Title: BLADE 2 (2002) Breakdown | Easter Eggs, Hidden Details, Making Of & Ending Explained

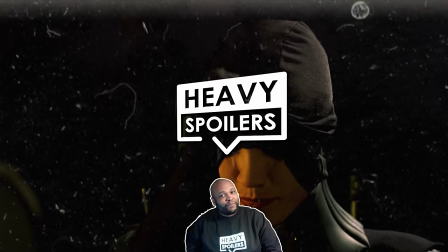What's poppin', suckheads? It's me, MT, and welcome back to the Heavy Spoiler Show.
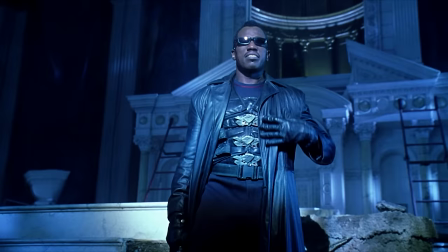This is going to be a breakdown of Blade 2, the Blade movie where both the hunter vampires and the vampire hunters become the hunted.
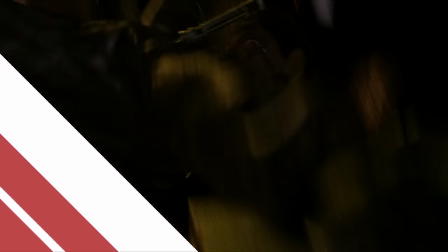Like, I am so excited to be breaking down this beloved bloody sequel, so let's make like Blade and just dive into this thing, shall we?
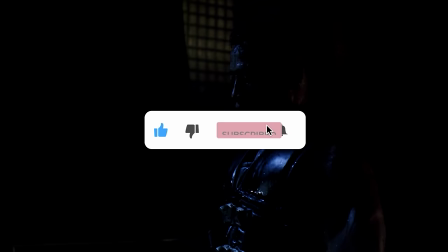But of course, like always, it would make me and Paul extremely happy if you guys left a like on this video and thought about subscribing.
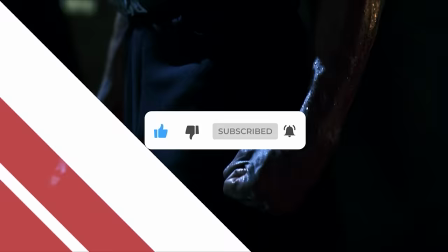Doing either one of those two little things really helps out the channel.
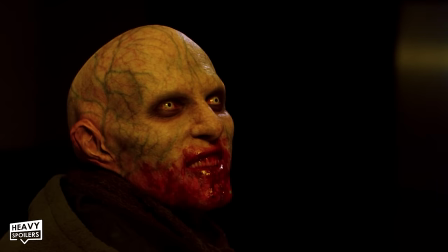But anyways, Blade 2, Here I Go Blading Again, was written by David Goyer, returning after writing Blade 1.
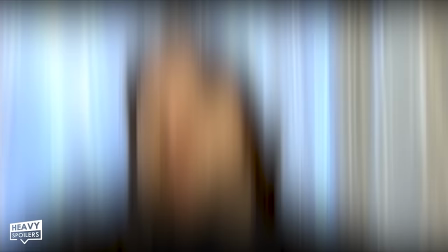And he wrote it specifically with Guillermo del Toro's wonderful directorial vision in mind, a director who does an absolutely phenomenal job with this movie.
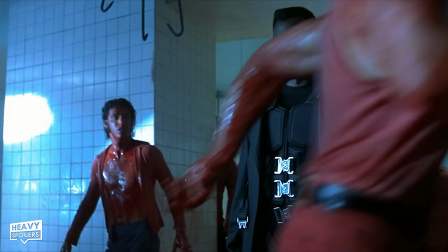Goyer actually wanted Guillermo for Blade 1 as he was a massive fan of del Toro's early filmography.
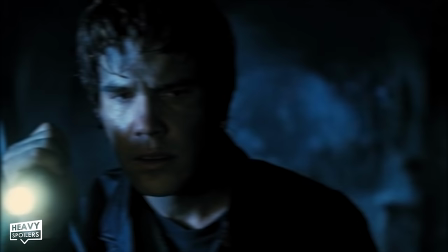In particular, del Toro's 1993 directorial debut vampire film,
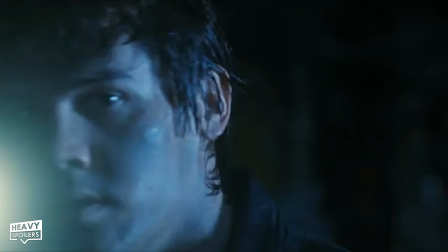Chronos, as well as his 1997 film, Mimic.
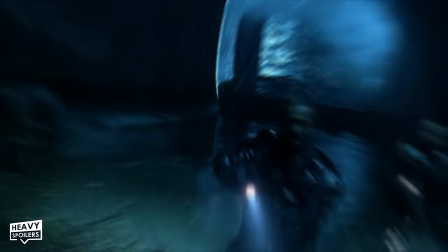Del Toro only agreed to do Blade 2 under the very specific stipulation that he was allowed to make the movie even scarier than the first,
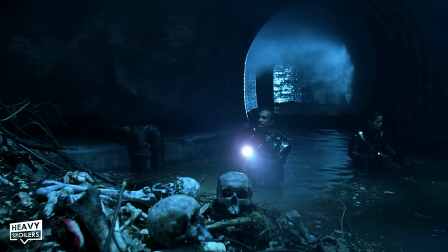as making creepy-ass movies was one of his favorite things to do.
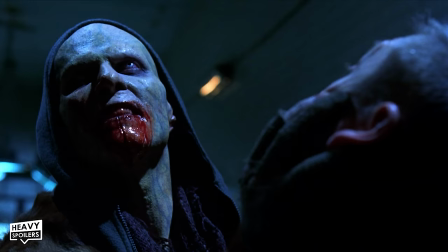As you can definitely see with the design of the Reapers of this movie, because god dang are these things certified nightmare fuel.
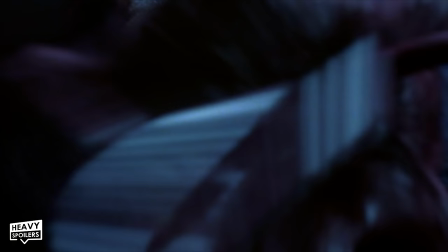Which is why Guillermo decided to open the movie with a scene showing just how disturbing his new creation was,
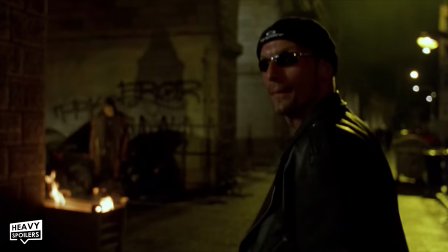with the opening shot establishing the film's primary shooting location of Prague in the Czech Republic.
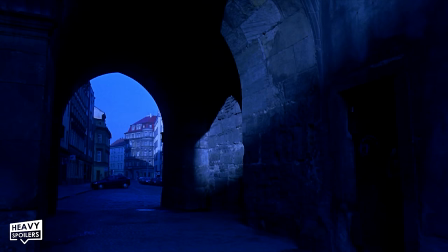Most of the filming for the movie was actually done in Prague, which worked out super well for the production as they were able to take advantage of the region's incredible Gothic
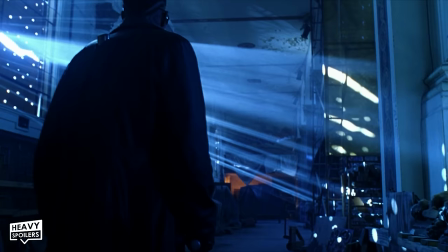architecture while also being able to purchase a couple of abandoned factories for a pretty damn good price.
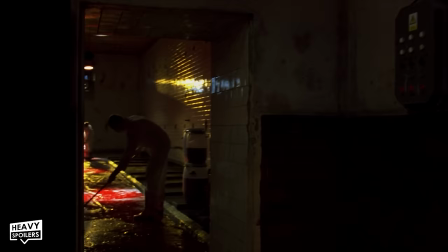And when the movie first opens with Jared Nomak attacking one of the Vampire Nation's blood banks,
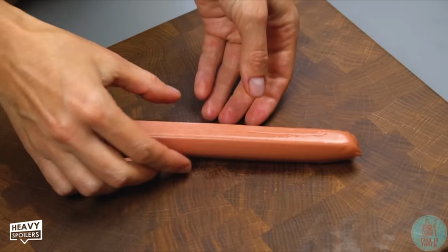Guillermo made sure to gross out as many people as possible by having Nomak open his head like a goddang
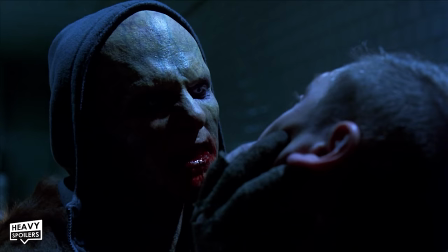hot dog so that Nomak could snack on some smug suckheads trying to take advantage of the homeless.
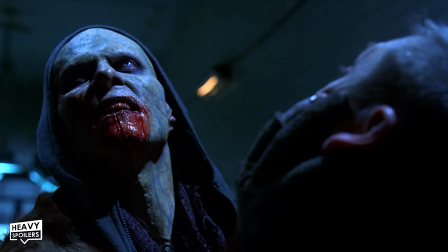Like, I truly love this opening because you can immediately see that the Blade universe has just introduced a new kind of super intense vampire. One that Guillermo del Toro says he purposely modeled after leeches.
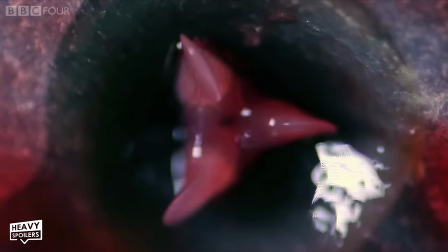Mainly because leeches are all about one specific thing, finding a blood source to feed.
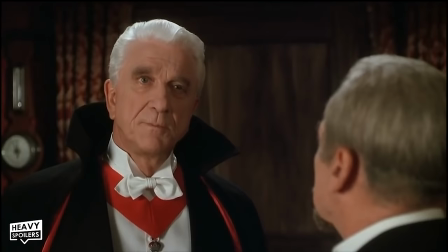Because in Guillermo del Toro's opinion, at that point in popular media,
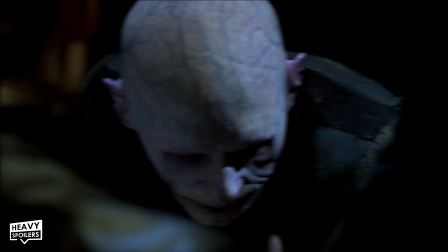vampires became too much like humans, as a lot of vampires in fiction were infused with a lot of elements like romance and human emotion,
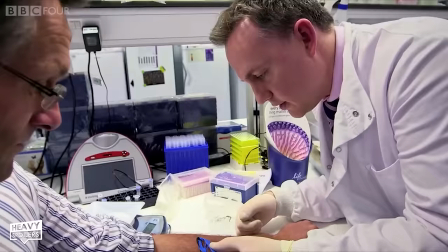rather than being depicted as bloodthirsty humanoid monsters with an animalistic drive to hunt and consume.
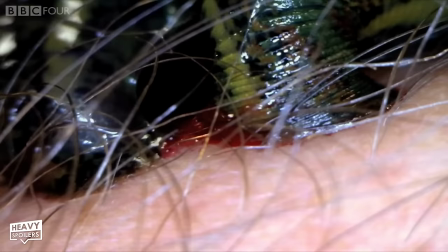And del Toro really liked how real-life leeches did not evolve to become these super attractive beings that were obsessed with finding a mate,
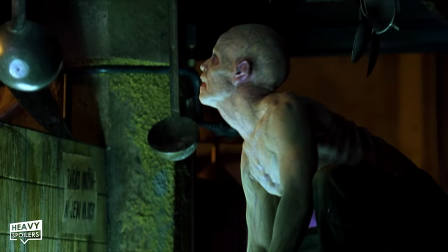and how they were one-track-minded beings mainly focused on looking for the nearest warm-blooded body to feed.
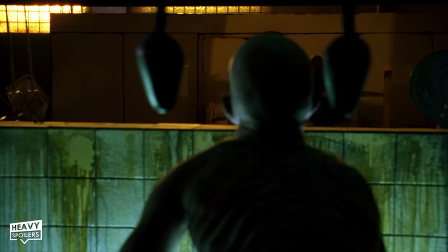So del Toro made sure to make the Reapers as disgusting as he possibly could on the outside,
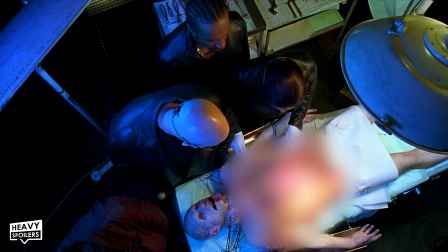as well as with their biology on the inside, as we see later during the Reaper autopsy scene.
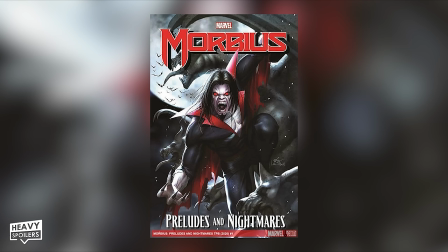And like I alluded to in my breakdown of the first Blade movie,
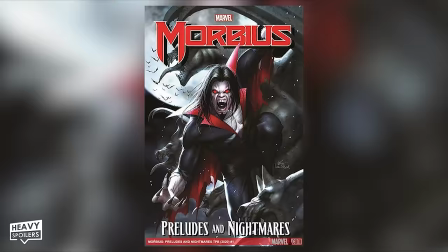Morbius was actually the character that the writers of Blade 1 wanted to bring in as the main antagonist for the sequel,
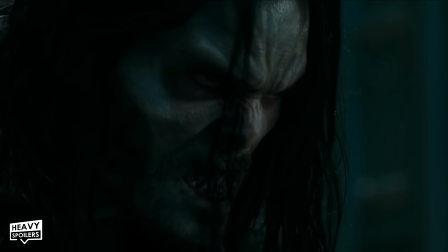but unfortunately, the rights to Morbius were, of course, sitting on Sony's lap,
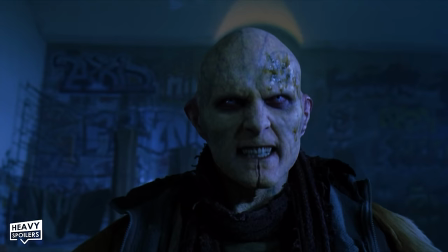and thus could not be used by New Line Cinema, so they opted for Jared Nomak instead.
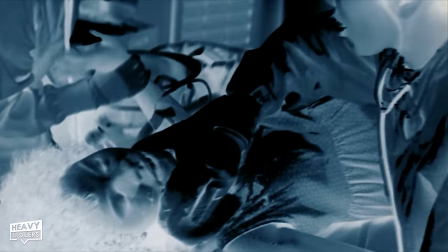After this scene, we get the intro credits, which include a flashback to Blade's birth scene that we saw at the start of Blade 1,
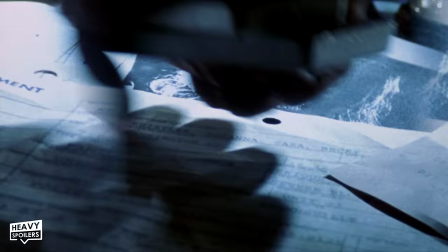with Blade's mother, Vanessa Brooks, making a very brief appearance. Then right after this, when Blade is introducing Whistler,
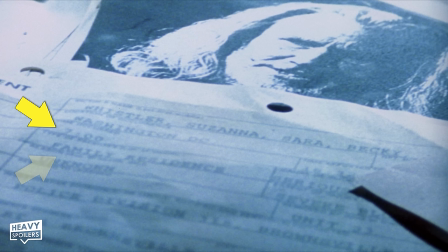we get a quick flash of what looks like a police report concerning an event that took place at 7 o'clock at a family residence in Washington, D.C., with the names Whistler, Susanna, Sarah, Becky at the top of the page.
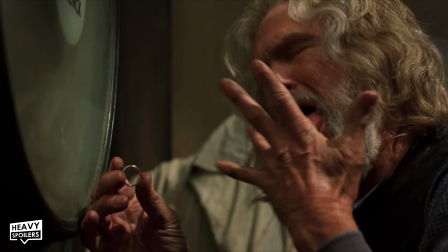Those names are very likely Whistler's dead wife and two daughters, Susanna Whistler, Sarah Whistler, and Becky Whistler.
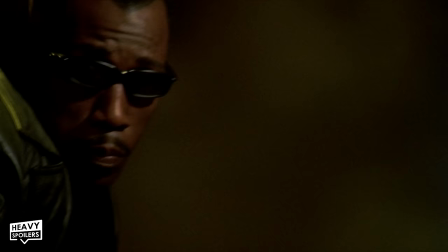In the first movie, we learn that all three of them died in a vampire attack, which is what prompted Whistler to start his life of vampire hunting in their name.